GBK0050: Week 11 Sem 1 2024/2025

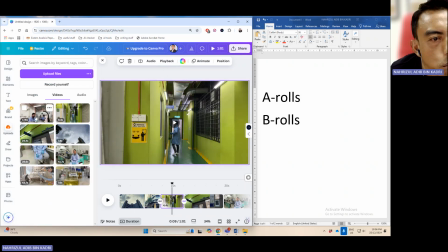1238s
This one also change it to Epic.
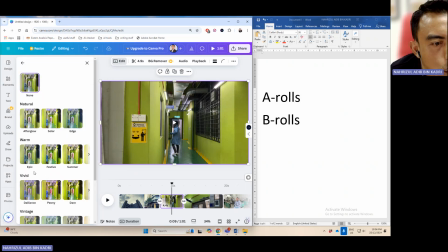1242s
Once you change one scene for the color, make sure you change everything to the same filter.
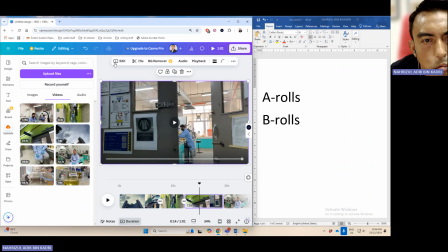1249s
Otherwise, it will not look nice. Okay. Oh, mana tadi?
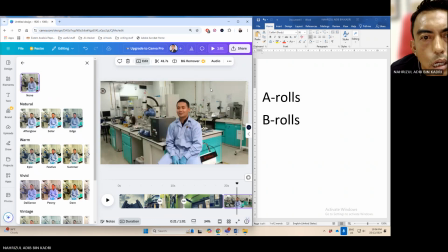1258s
Epic. Okay. Including this one. Click here, edit.
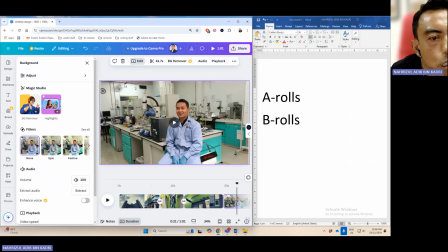1266s
Sorry, click here, edit, see all, Epic.
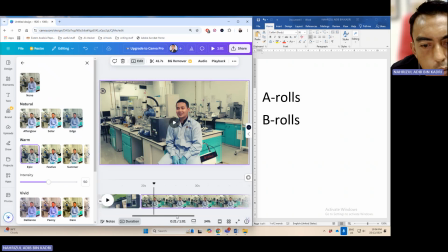1271s
Okay, so now it's all in the Epic filter. Okay, right. So I want to show you what I do with the earlier one. What I do first.
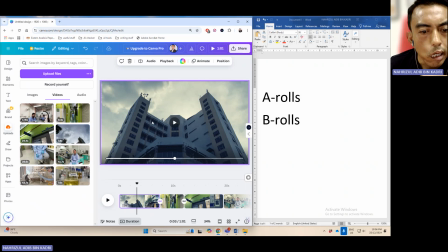1281s
Okay. So remember I said I remove the voice at the back. So in order to do that, click on this scene, click on audio,
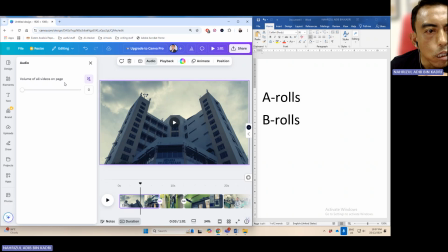1294s
click here, and then the audio will be muted. Okay.
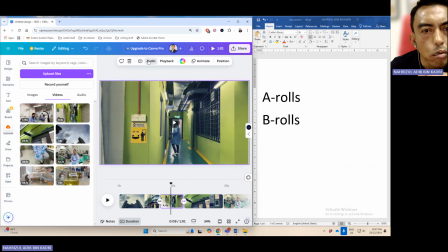1299s
Click here, click audio, and click muted.
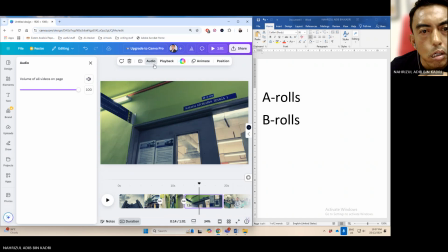1306s
Mute. Click video, click audio, click mute.
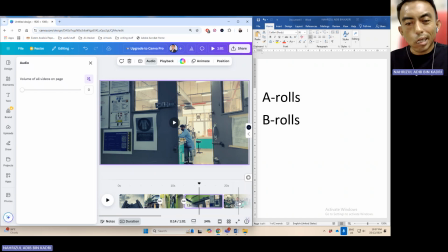1313s
This one jangan mute lah. Kan tak jadi pula kan. Don't mute this one because this is your A roll.
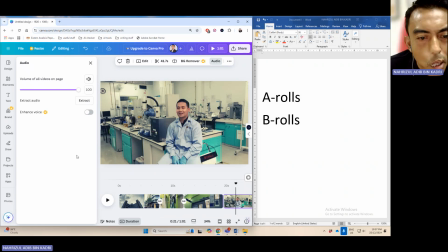1320s
Remember your A roll where your interview is. What else? Normally what I do, okay, the title. Okay, for the title, I normally put it here at the very last.
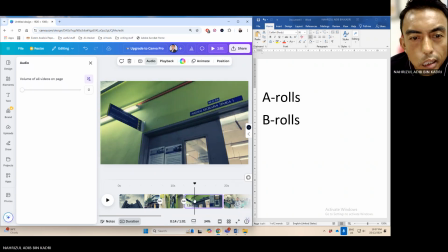1335s
Yeah, at the very last. This is where I want to put the title. So in order to do that, click on this scene, click on text,
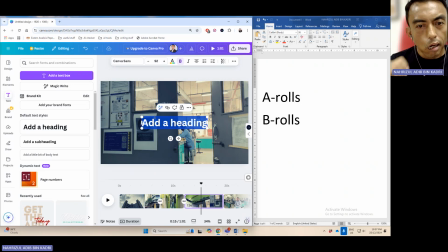1347s
put a title, put a heading. Okay. For this one, maybe I want to be a bit different. Just now I put in phases of research, right? Research phases lah pula.
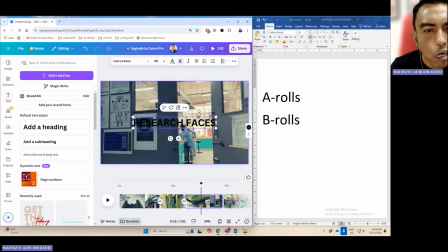1362s
I do it differently. just to play around with you. But I will use the same fonts so that you can understand.
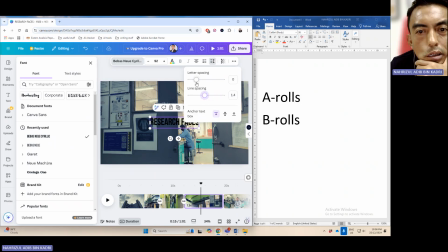1378s
Not line spacing, letter spacing. Maybe I want to make it slightly bigger. Okay. Okay, I know you guys are not graphic designers,
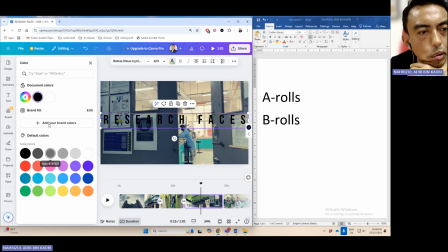1392s
but if you put your time a bit on working on this,
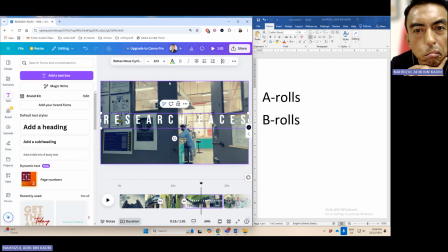1399s
I can assure you that your work will be that bit more better. Okay. So normally for the title, I will make the background a bit darker because I want to use the title to be in white.
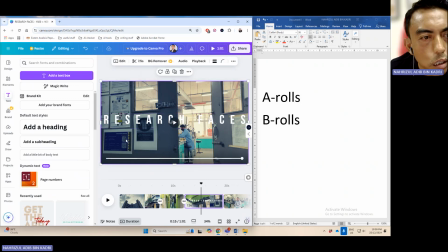1419s
Yeah. You can do that by again editing the video. Sorry, not here, but adjusting. So you can decrease the brightness a bit.
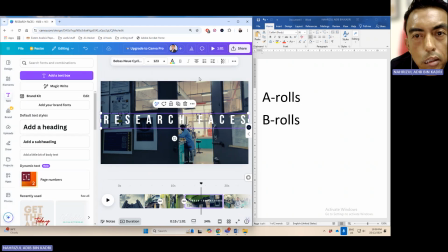1432s
Yeah. And also for the words, you can use your effects and make it lift. So that will make the font a bit more clearer to read.
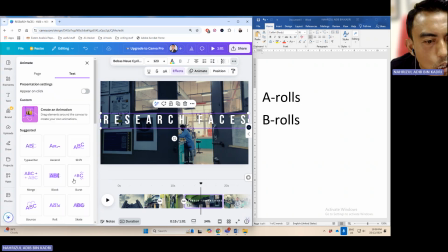1446s
And that's for the effect. Now for the animation, I just found this one and I think I like it a lot.
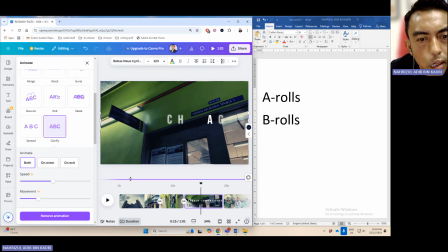1453s
I used it in the video before. It's called the clarify.
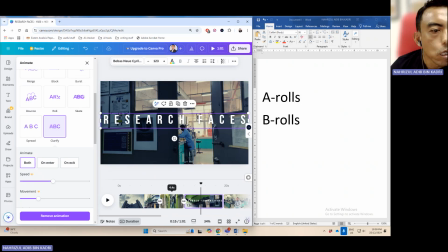1458s
I will use that one for this one, and I will leave it only on enter. Okay, not for the entire scene. I will use it only on enter.
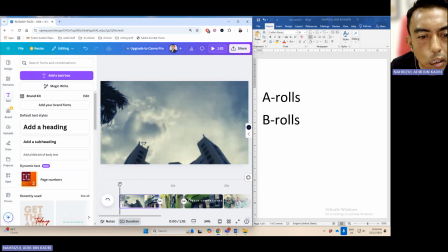1468s
Okay, so what that will do is that you can watch it from here. Okay, watch from the beginning.